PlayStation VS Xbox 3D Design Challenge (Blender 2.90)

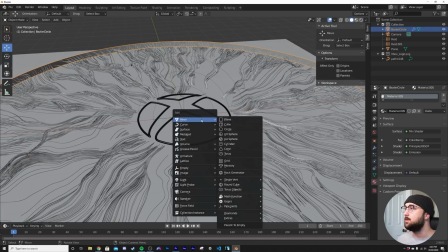(4:15)
So let's get some lighting going on in here. So shift A, we're gonna get that light.
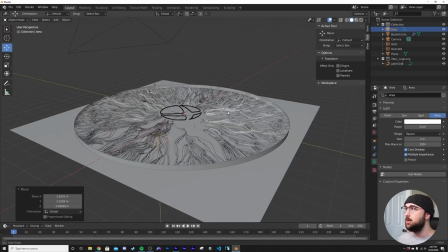(4:19)
So bring that over here, hitting G, then we're gonna hit R twice here, and he's pointing there.
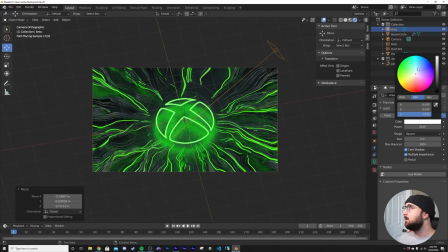(4:26)
We're gonna go here to the render view and then make him just a little bit blue. That'll give it a really nice cinematic look.
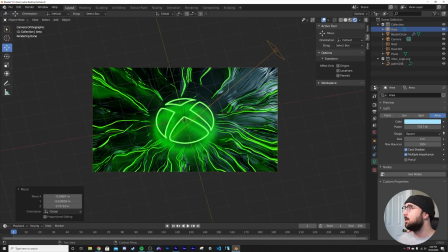(4:32)
So make that a nice strong light. We'll give it maybe like 2000.
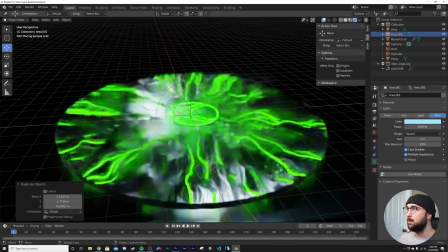(4:37)
That looks really good. And then I'm going to go ahead and duplicate this guy, bring him over here, and then we'll bring him down to 1000, half the strength.
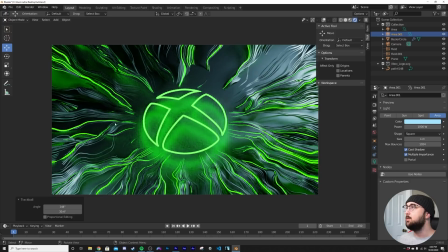(4:45)
So we get this really nice view here. Now, what I want to do is add some ambience to this. And the best way when I'm working to do that is add some volume. So I'm going to get in our object to add volume.
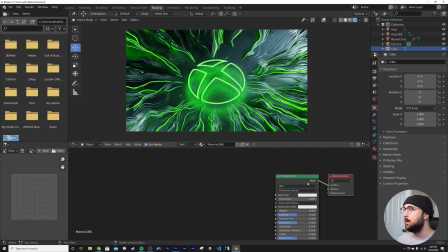(4:56)
So volume object. we'll give it a principled volume here.
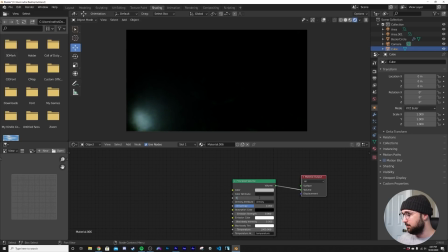(5:04)
So principled volume, put that into the volume and give it 0.1 on the strength, maybe 0.01.
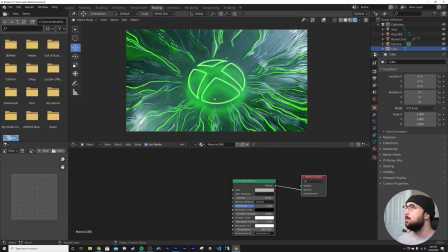(5:12)
That might give it a really nice ambience. And we are pretty much done with this scene. Let's render it.
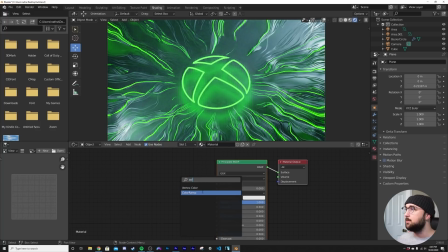(5:16)
All I want to do now here on the plane is get in a color ramp so we can kind of play with the roughness on that ground plane, because it's kind of boring.
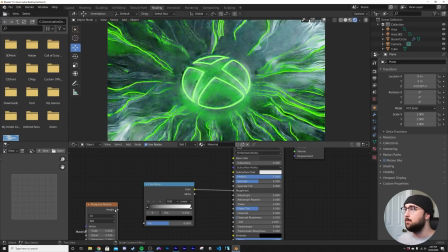(5:24)
We'll get in a classic Musgrave situation, so we'll plug that there, and then we'll dimension zero, detail up,
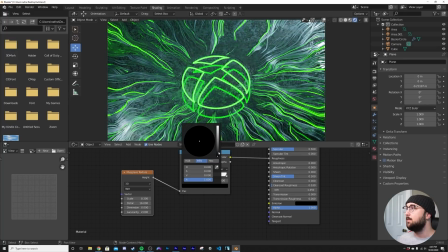(5:32)
scale 0.3, and then we can bring the roughness kind of closer to the white, and now we have something super cool.
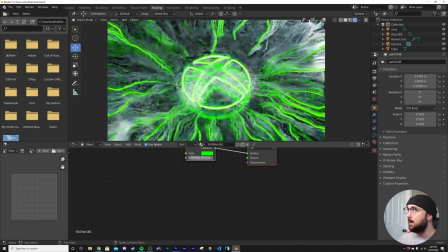(5:40)
I just want to make sure this is bright enough, maybe like 85 on the brightness, we'll go 50,
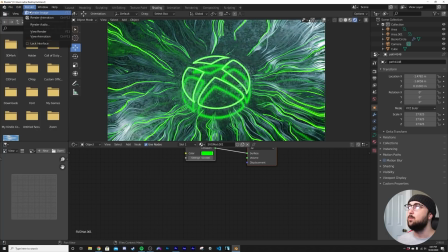(5:46)
and now let's go ahead and render this guy and composite it.
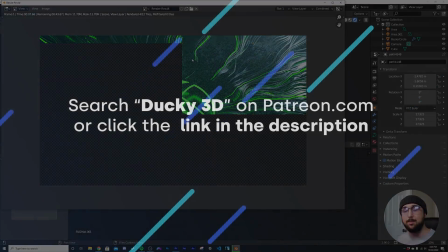(5:50)
All right, so while this is rendering, if you want to get the project files from this render and the PlayStation render, except for, of course, the PlayStation logos and Xbox logos, I don't own those,
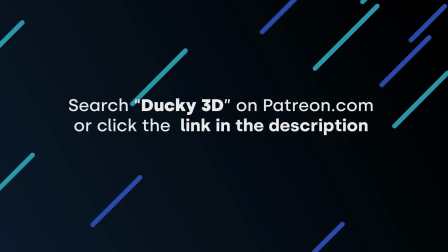(5:59)
you can actually get that on my Patreon for just $2 on tier 1, which also comes with 10 procedural materials a month, or you can go to tier 2 and 3, where I give exclusive tutorials,
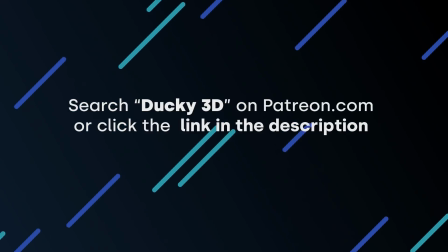(6:08)
I show my client work, you get all the live streams and stuff like that, so if you want to check all that out, that is linked in the description.
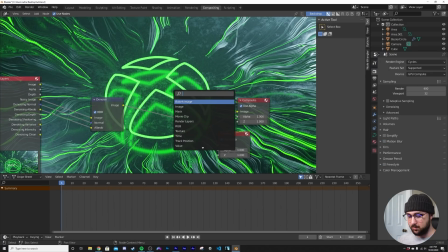(6:13)
Now let's composite this guy. So here he is. I do want to get in a glare node to really make this cool.
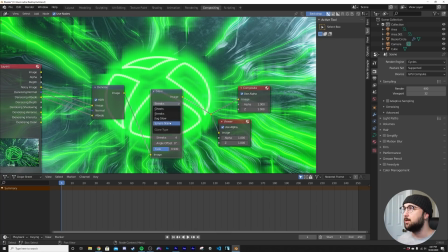(6:19)
And then this is going to be a little bit much. So we're going to go here to fog glow and bring that mix down.
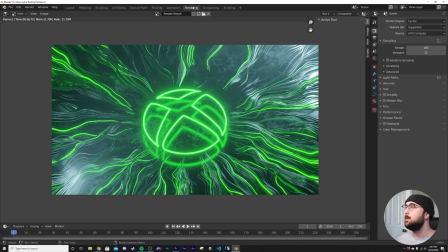(6:24)
So this is the finished piece here. We'll head over here. And this is what we have for the Xbox render.
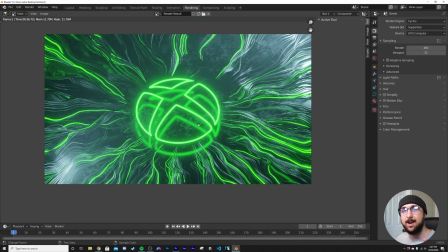(6:31)
Again, you can grab that on Patreon if you want. Let's head on over to the PlayStation logo. All right.
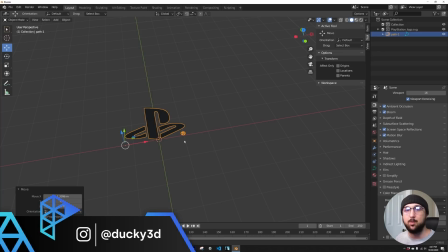(6:35)
So for this one, the plan is to go super simple. A lot of times when I'm doing client work or professional work, the simple design, the simple solution is usually the answer. So I'm just going to go with something that's simple, but striking and memorable. So let's go ahead and do that. So I'm going to go ahead and rotate this guy, and then we're going to move him to the back.
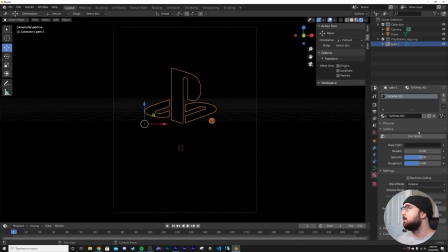(6:53)
All right, so this is sort of the aspect ratio we're working with. I'm going to go ahead and make him emissive just like the other logo.
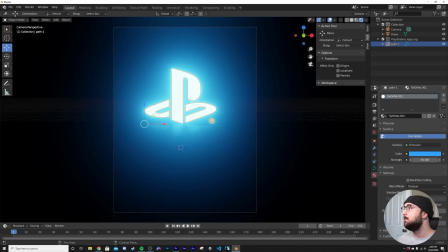(7:00)
I'm going to go kind of eyeball the PlayStation blue and make it nice and bright, and that's way too much, but that's all right.
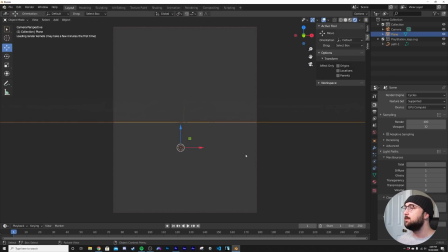(7:07)
We're going to be using cycles and not Eevee. So cycles here, again, we're going with simplicity.
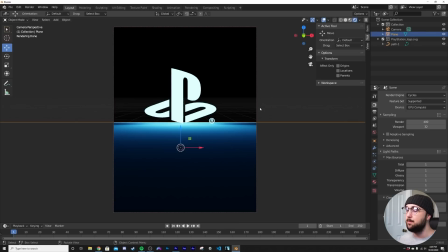(7:12)
So really, we're just going to use this ground plane to really make it beautiful and memorable, and then we're going to add some ambience in it as well.
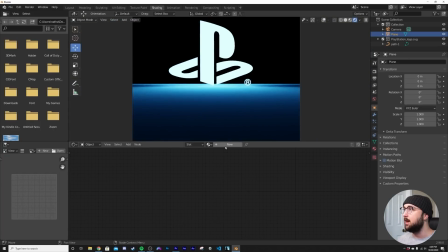(7:18)
So I'm going to go ahead and start shading that. We're going to get a new one here, COL.
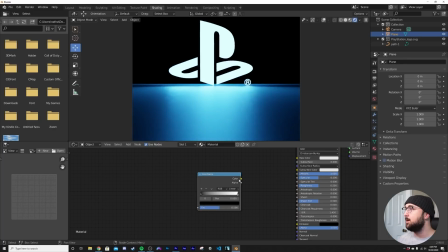(7:23)
We're going to get that color ramp, of course, and we're going to use a noise texture to really make a nice
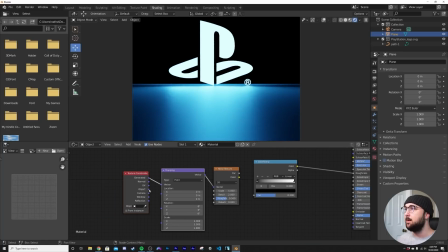(7:30)
roughness pattern here. So we're going real quick today. So let's go ahead, get that detail in, bring that roughness in, bring the scale down to something.
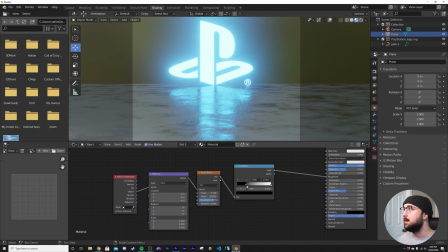(7:42)
So we're going to bring that scale down to something like this, and now we're starting to get something super, super cool.
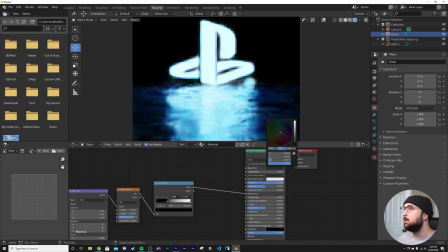(7:49)
And now this ground plane, we're going to actually make the base color super dark, because we don't want this reflection to be brighter than the actual logo. And that's one way to do that. So we really, and it's nice as we can have some fully reflective parts and some fully rough parts, so we can bring this in to accentuate the roughness there.
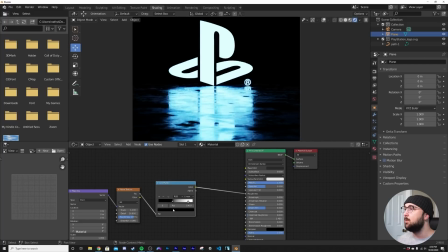(8:05)
And so we can just bring this in and get something super, super cool. Maybe bring that just above so it's not perfectly mirrored.
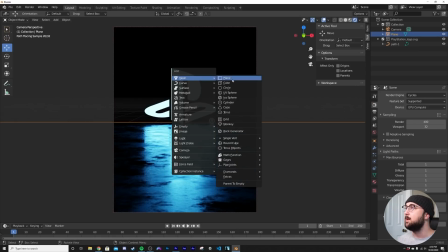(8:12)
And then last thing I want to do is, of course, get some of that ambience. We're going to go here and get that principled volume.
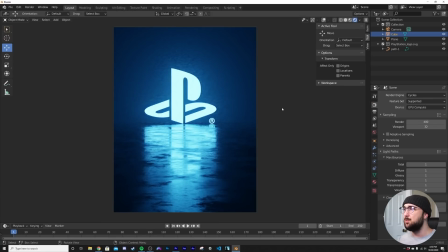(8:19)
Now here you go. Again, super quick, super simple, but it's memorable.